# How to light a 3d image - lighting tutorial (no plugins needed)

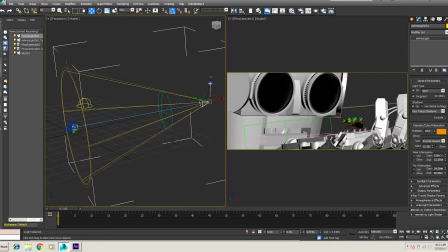Push it a little bit farther away just to lower the intensity. Maybe a little bit to the side. A little bit higher. And let's render again.
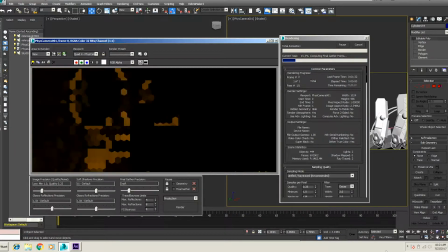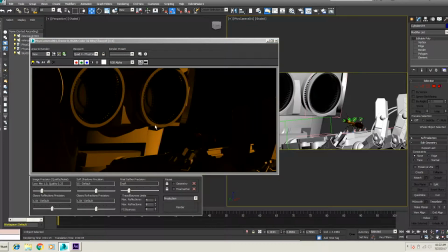Okay, so the render is done. The exposure I think is better.
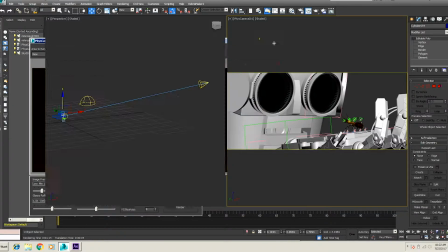It's just a little bit more to the side. I want to have more light on the eyes. So what I'm going to do is just move the light a little bit more towards the face. Just a little bit more, just to give it more illumination.
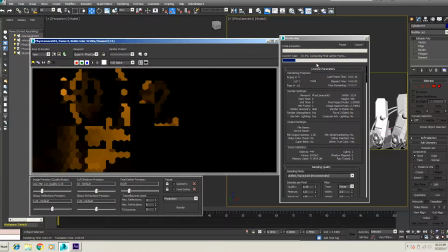Let's take a look. Let's render again. Okay, the render is done.
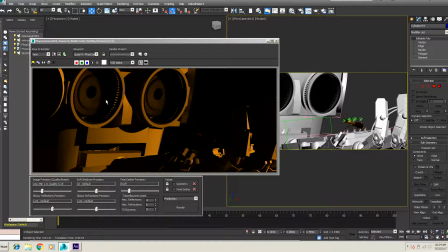I like this a lot better. you know, the shadows aren't covering the pupils.
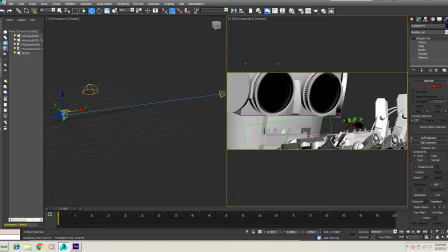It has a nice exposure. Next, what we're going to do is going to add one more light.
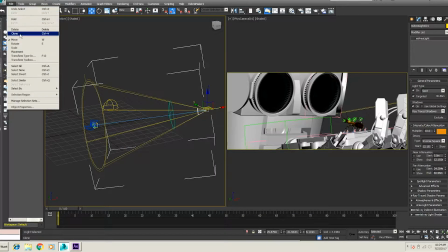And what we're going to do is we're going to make a copy of the key light.
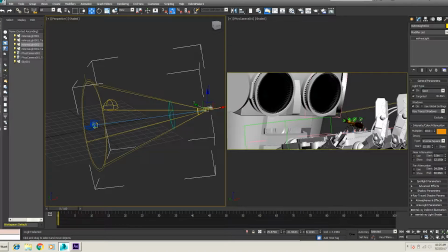Make a copy. We're going to turn it around, kind of to the side. This is a rim light or a side light. I'm going to change the color to a light blue.
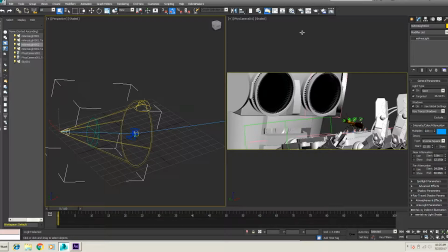And I'm going to change the intensity to 2. And now we're going to render to see what this looks like.
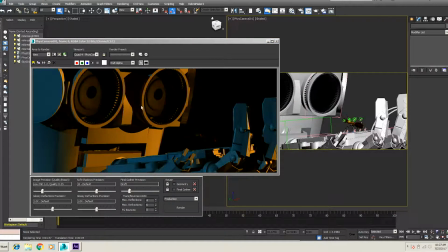Okay, the render is done. I like the blue. It gives it a nice highlight and it's contrasts with the orange. And I think this is working really well. This is the famous blue and orange Hollywood look. And the reason it works is because of the contrast of the colors. Now we're going to add just one more thing.
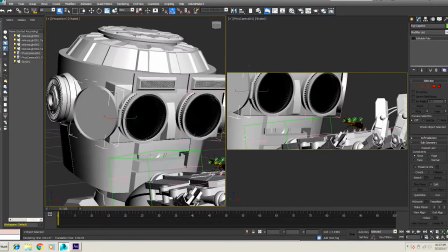And that is a pin light. So what I'm going to do is
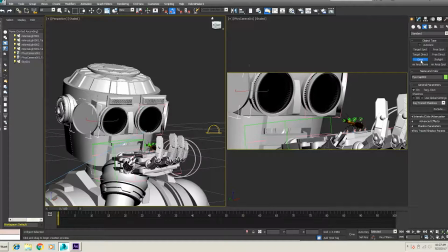go back to light. I'm going to select an Omni light, place it in the scene, and with the align, put it right to its eyes.
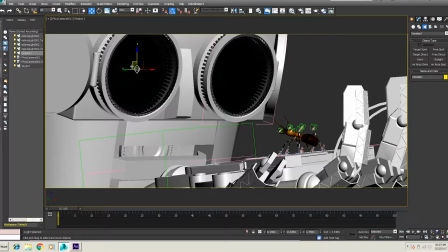And the changes are, I want to make a multiplier of 1, make it white, and you want to change the attenuation.
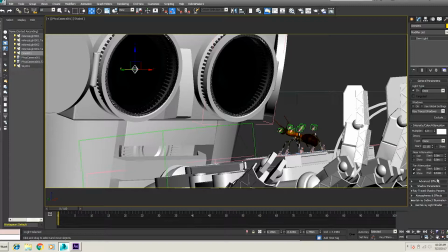And the start is 0 and the final is 0.61.
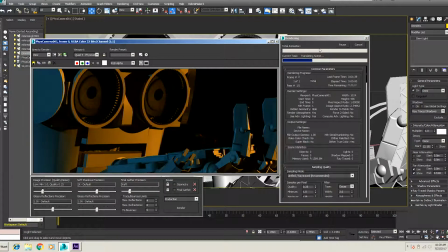And now we're going to render.
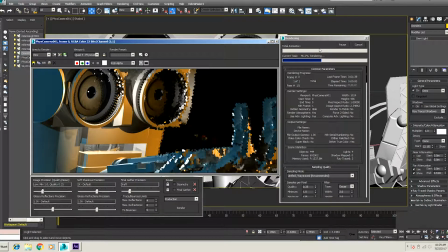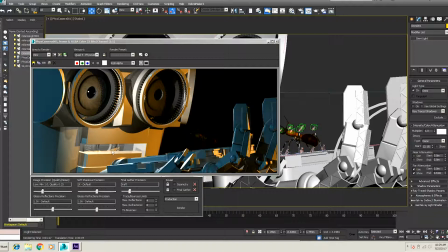Okay, so this is the render and this is what it looks like now. I think it's too bright. It's just diffusing and diminishing a lot of the orange and the blue.
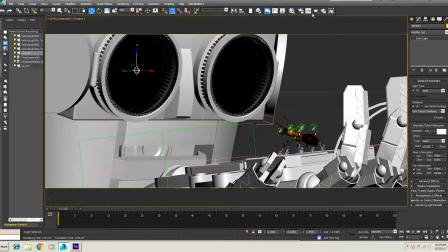So I'm going to make one change. I'm going to add shadows. And now let's render it again.
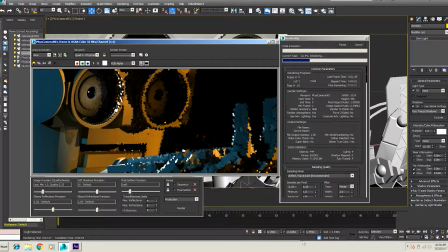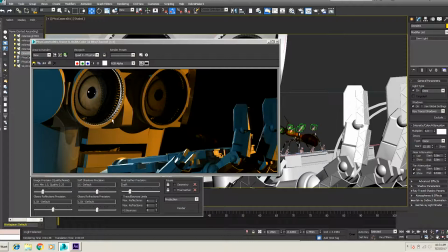Okay, here's the rendered image. I like the pin light. I like the highlights here. It's giving me a little bit of highlight. What a difference turning on the shadows makes.
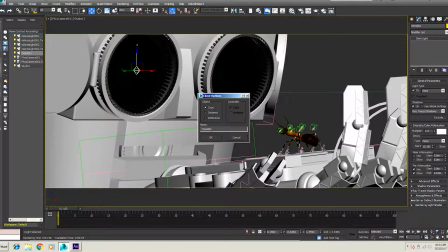It really brings it to life. So I'm going to add another pin light to the other eye. Make an instance copy. The difference between the copy and instance is if you make an instance copy, whatever change you make on one affects the other.
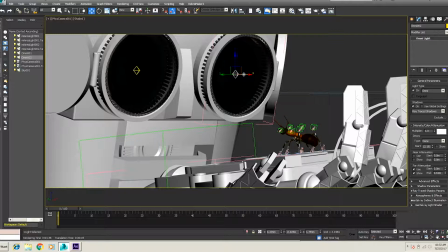If you just make it a regular copy, if you change one, it doesn't affect the other. Since both of these lights are the same, I just do an instance copy. I'm going to make a slight change with this. I just make it a little bit here.
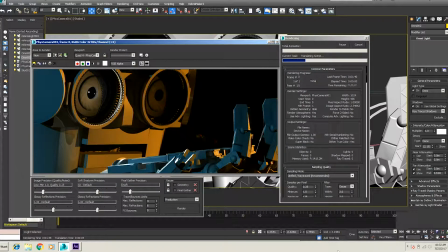Okay, let's render.
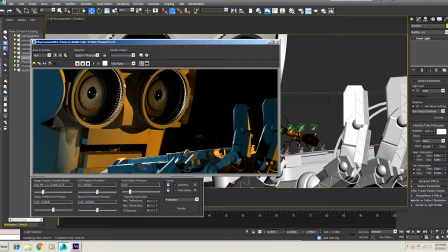Okay, the render is done. I like the pin lights. I like how it adds the highlights. I like how it adds highlights in the hand.